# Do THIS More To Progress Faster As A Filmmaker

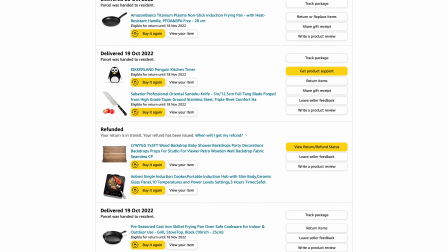I placed a large-ish Amazon order of props I didn't already have, some of which I'd try and return if unused and some of which I'd absorb into my everyday kitchen life after the shoot.
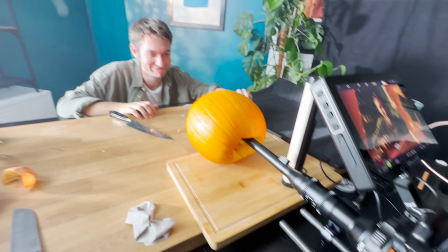I spoke to my Welsh friend Dylan about borrowing his Problence. I then went to pick up more paint because I fell short with the spare.
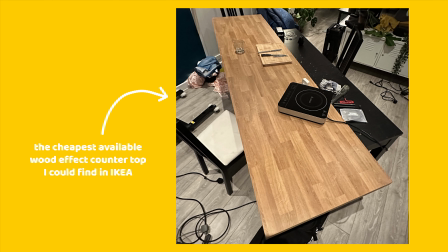I headed to Ikea to pick up the cheapest available wood effect countertop I could find, but definitely not the lightest. And lastly, I headed to Mandy.com to look for a cast member that was shorter than six foot to work within the space that we had.
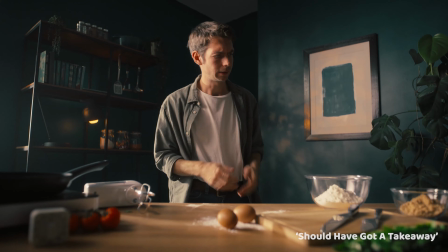I was keen to shoot a load of super low and wide, so in vogue right now shots for this spec where it made sense to, as well as making sure that the talent had hands as pale as mine in case I needed to do any pickup shots after. And I didily came with an interesting look. I landed on another Charlie.
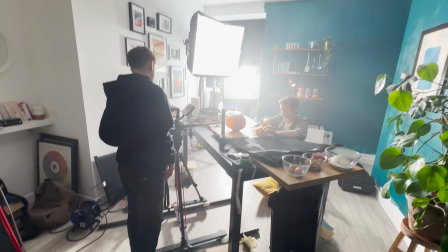I don't think that I've ever shot something quite so calculated before when shooting for spec. So something I definitely wasn't prepared for was just how indecisive I'd be without having paid work hours and a client standing behind a monitor. I kept second guessing my choices. How can we do this better? Is the art direction good enough? It's one thing casting my own opinion over someone else's work as an art director, for example.
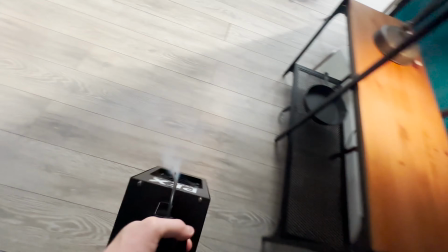But when you think about the lighting, the camera movement, the performance,
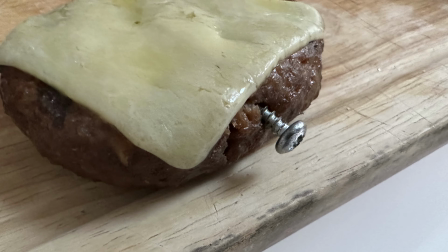the look of the food, the technicalities of the visual effects elements and then judging the art direction I'd done myself, that was tough.
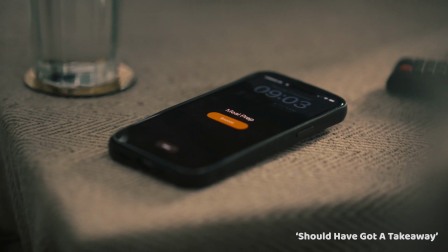Having Charlie Ralph there for the talent day was a relief, not only to have his talent and help, but to have someone whose opinion I respect in the creative world's input.
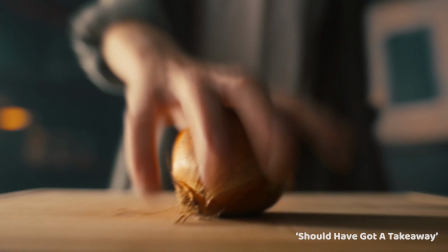Someone who I could outrightly say to, I think this is good enough, but what do you think?
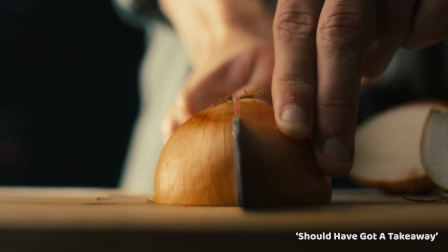Do you think it can be better? Am I overthinking things here? I have cut Charlie in on a royalty split of the film supply footage, by the way, just so everything's entirely transparent here.
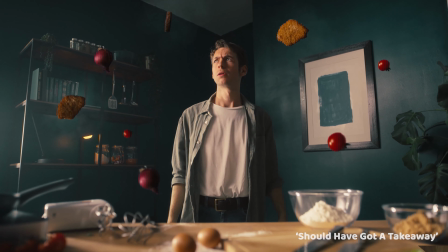Although I'm sure if it was the right project at the right time, Charlie is enthusiastic enough about creating great work that he would have been down anyway as long as that didn't mean him missing out on paid work to do it. When shooting on my own in the days following, for the reasons mentioned, everything took longer.
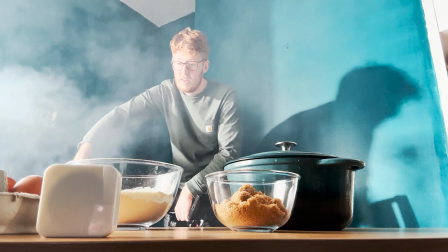And then when a last-minute commercial pay-level shoot popped up with designer Paul Smith, I had to pack everything away and hit pause on what should have been my last half day or so of filming for this.
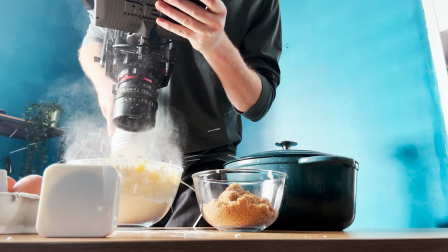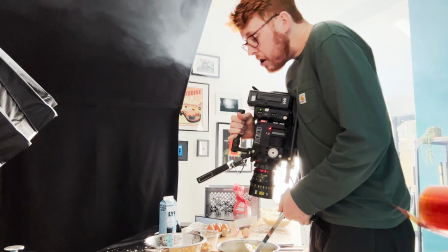Only to then pick it up another week later when I had another down day. It's not great living in the clutter of a shoot in your own home for any amount of time,
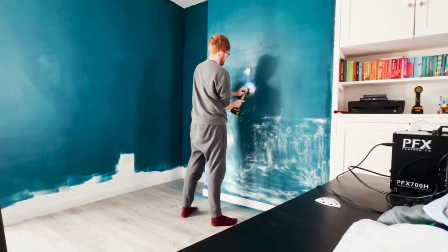especially when that has involved painting and now resetting it to how it looks before the shoot when it was once my living space.
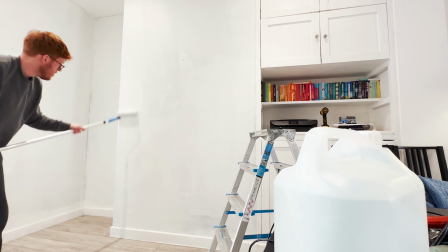But I'm really pleased with what we achieved and I think it was probably worth the hassle, although that remains to be known.
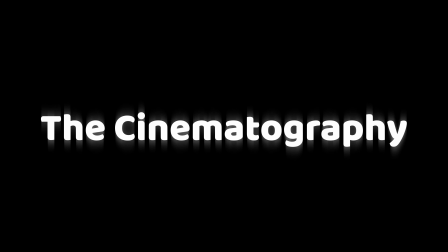I know I don't really talk about cinematography on this channel. It's semi-intentional because there are so many great resources elsewhere on the internet to learn about this, but I'm going to do it just quickly on this occasion.
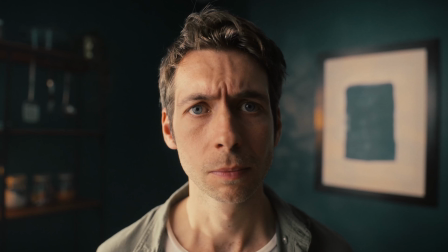The intention on this shoot and many slash most shoots was to create shape
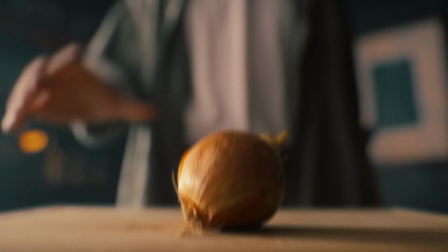and interest where possible with the lighting we've achieved this in a few ways creating contrast
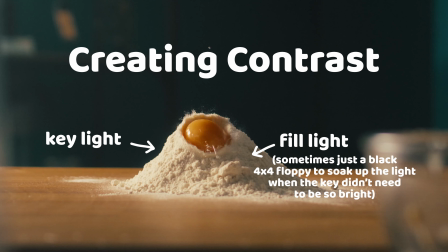leaning towards a heavier moodier ratio the main key light was charlie's arry s60 sky panel we use shadows to create shapes both on the
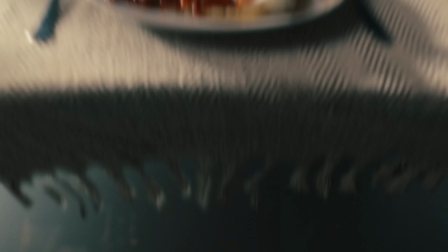background and in the foreground using a hard backlight in this instance mostly the aperture 1200 d on a mostly very low setting except for the high speed stuff we also used a gobo an object that you place either inside or in front of a light source in order to control the shape of
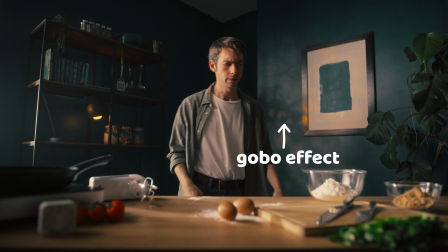the emitted light to cast some interesting tree-shaped patterns here on one of the back walls. I've also used a practical light alongside using reflective dressing that was very subtly lit from behind those books with a little aperture MC. If I'd had a bigger space to work within, I'd definitely have added even more practicals to create more depth. Haze was used to add a bit more visibility to the light, giving it a bit more drama throughout.
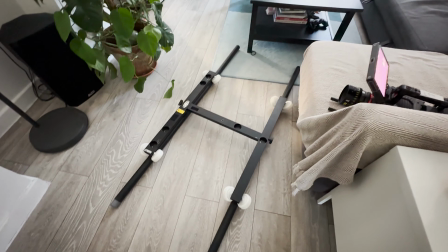A big focus on the shoot for me was to keep the camera work interesting. using our somewhat limited grip equipment to do more controlled moves like these dollies in,
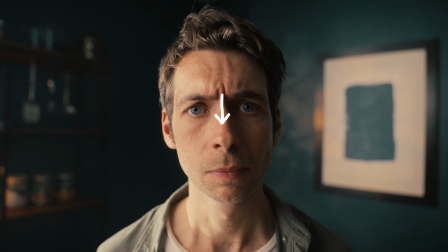a camera whipped down, motivated by our actors look and some point of view action shots.
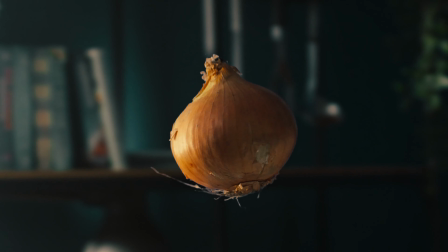For all the VFX work that you can see here it was as simple as shooting a clean plate without the food in and then filming
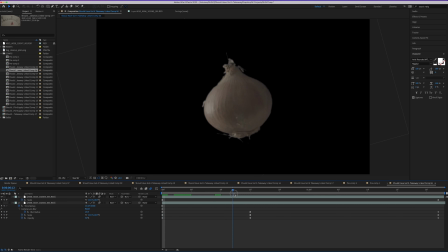the food in a similarly lit environment on blue screen so I could key it out later and then puzzle it all together in After Effects.
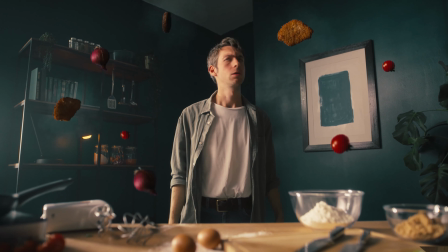I added some layers of pre-keyed smoke to give the food some heat as well as adding some camera shake for when it impacted.